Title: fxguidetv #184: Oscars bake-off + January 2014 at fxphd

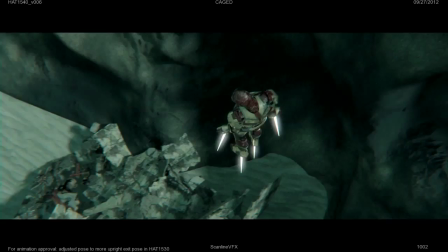This week on FX Guide TV. We look at the 10 films in the Oscars visual effects bake-off with behind-the-scenes making-ofs and breakdowns.
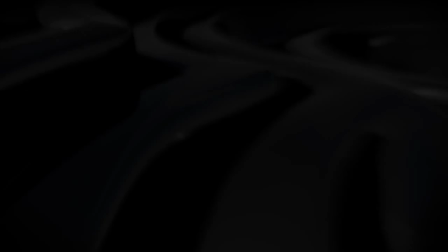And we check out the new January 2014 term at FX PhD.
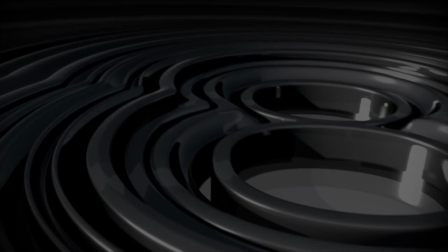This podcast is brought to you by Nuke 8, which includes countless exciting features and updates.
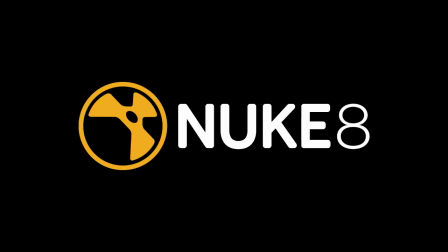In Nuke 8, artists will notice huge improvements and an enhanced user experience that will make Nuke even better across multiple industries. This and more coming up next. Hello, I'm Angie Dale and welcome to FX Guide TV. This Thursday night, the VFX faithful gather in downtown LA to hear and see the work representing the 10 films in the running for this year's VFX Oscar. From these 10 films, the five nominees will be decided. Now as the annual VFX Oscar Bake Off only allows a brief set of actual clips from the film with no making ofs or behind-the-scenes footage, we decided to do our very own version. So, here now is Mike Seymour with a special FX guide rundown of the 10 films in this year's Oscar race, but with loads more before and afters and making of clips. That's right, Angie. Actually, I've been to the Bake Off in LA. It's great in terms of meeting people, but yeah, you can only see clips from the film. There's a brief introduction by whoever is presenting for that film and then that's it. So we thought we'd just run through, given it's awards season, it's a great opportunity to highlight the work of the artists involved. We'll run through the ten films that we showed at the Bake Off, but we can bend the rules a bit, we can show you sort of making of and highlight what we think are some of the best aspects of each of the ten films that are on show.
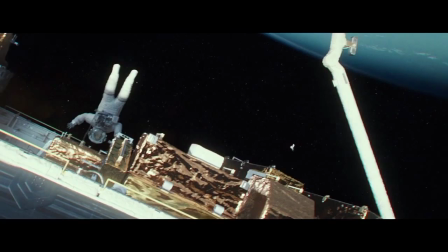And let's start with Gravity. Tim Webber headed up this incredible visual effects masterpiece.
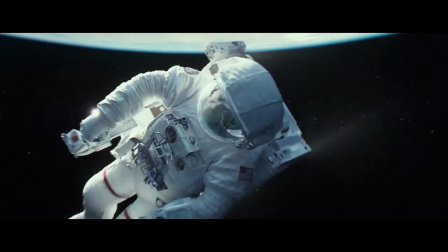I mean primarily the work was done at Framestore with help from Rising Sun and Prime Focus.
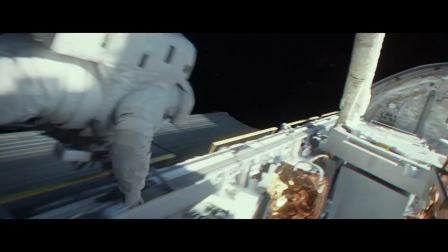I think their primary achievement was producing such amazing photorealistic effects,
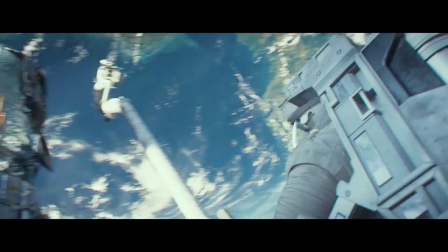oftentimes using, of course, the actors, real faces, but everything else digital. And this involved this innovative LED lighting box that they set up,
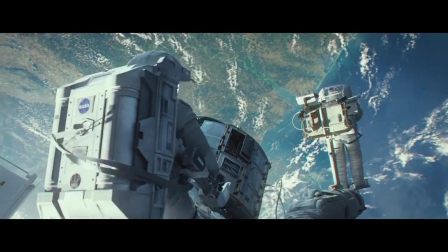as well as cameras that were robotically controlled by the guys at Bot and Dolly, who are now owned by Google. And, of course, the team shot the actors in these rigs that could move the actors around relative to the boxes and the cameras could move in. It was all rendered in Arnold. I think the team should be particularly praised for how long some of these shots are because in addition to sort of the technical rendering side of it, just pulling off the choreography of the shots was incredible. In fact, the entire film of Gravity only has 156 individual edits in it, which is amazing.
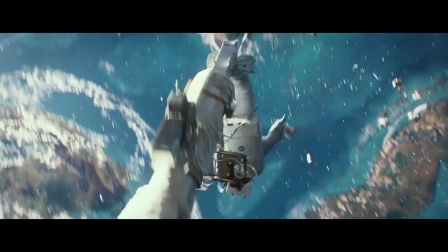Best shot for us was the debris shot that starts the whole thing rolling at the beginning when Dr. Stone gets spun out of control.
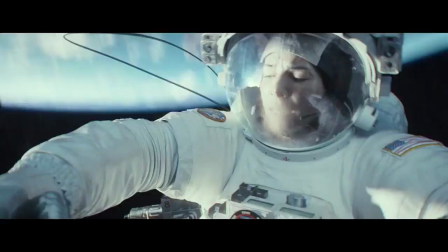Just brilliant work.
You need to detach. I can't see you anymore. Do it now.
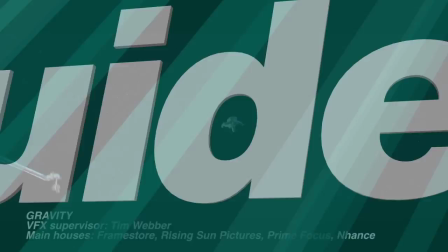Let's fight. It's Houston. I've lost a visual, Dr. Stummel.
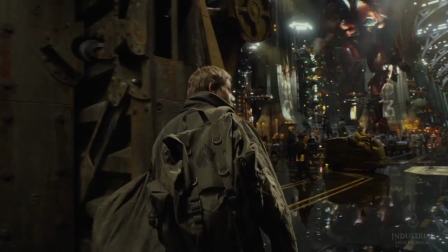ILM features very prominently in this year's awards season roundup. Pacific Rim, I guess, heads that out. John Knoll headed up the team at ILM, which was also helped out by guys over at Ghost Effects, Bass,
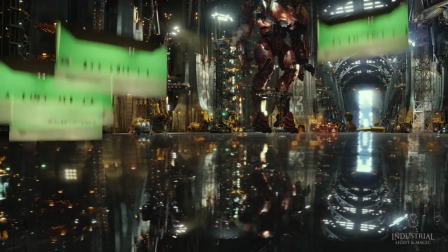Rodeo, Murata, Hybrid. And also, I think they used some practical stuff that was provided by Legacy and 3210.
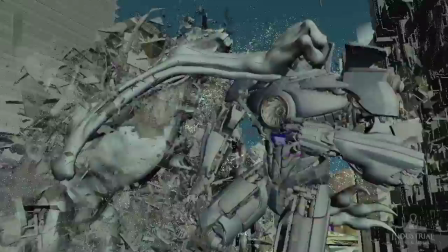The battle scenes that we tackled are all quite complex in terms of just the recipe that is required to make a shot.
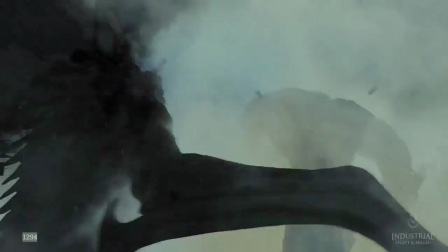And this is, for me, a major animation film. Yes, there were some very large, very impressive water sims and, of course, a lot of destruction,
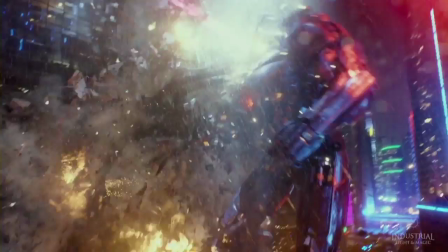but the art shown by the animators in moving the Jaegers in such a way as to make them still seem incredibly big but also move them fast enough to make action sequences was particularly clever.
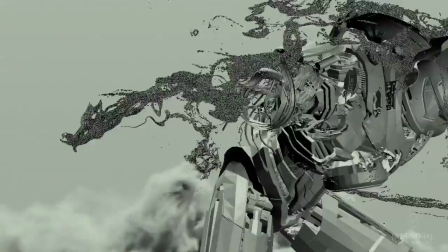If you move them too fast, you lose the scale. If you move them too slow, you lose the audience. So I think it was outstanding work.
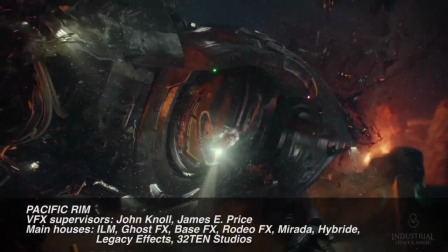Actually, it was also outstanding use of an ocean-going tanker as a baseball bat. I think ILM used primarily Arnold, though also used V-Ray. Joe Letary and the Weta digital team have built an incredibly well-learned reputation for doing outstanding character work.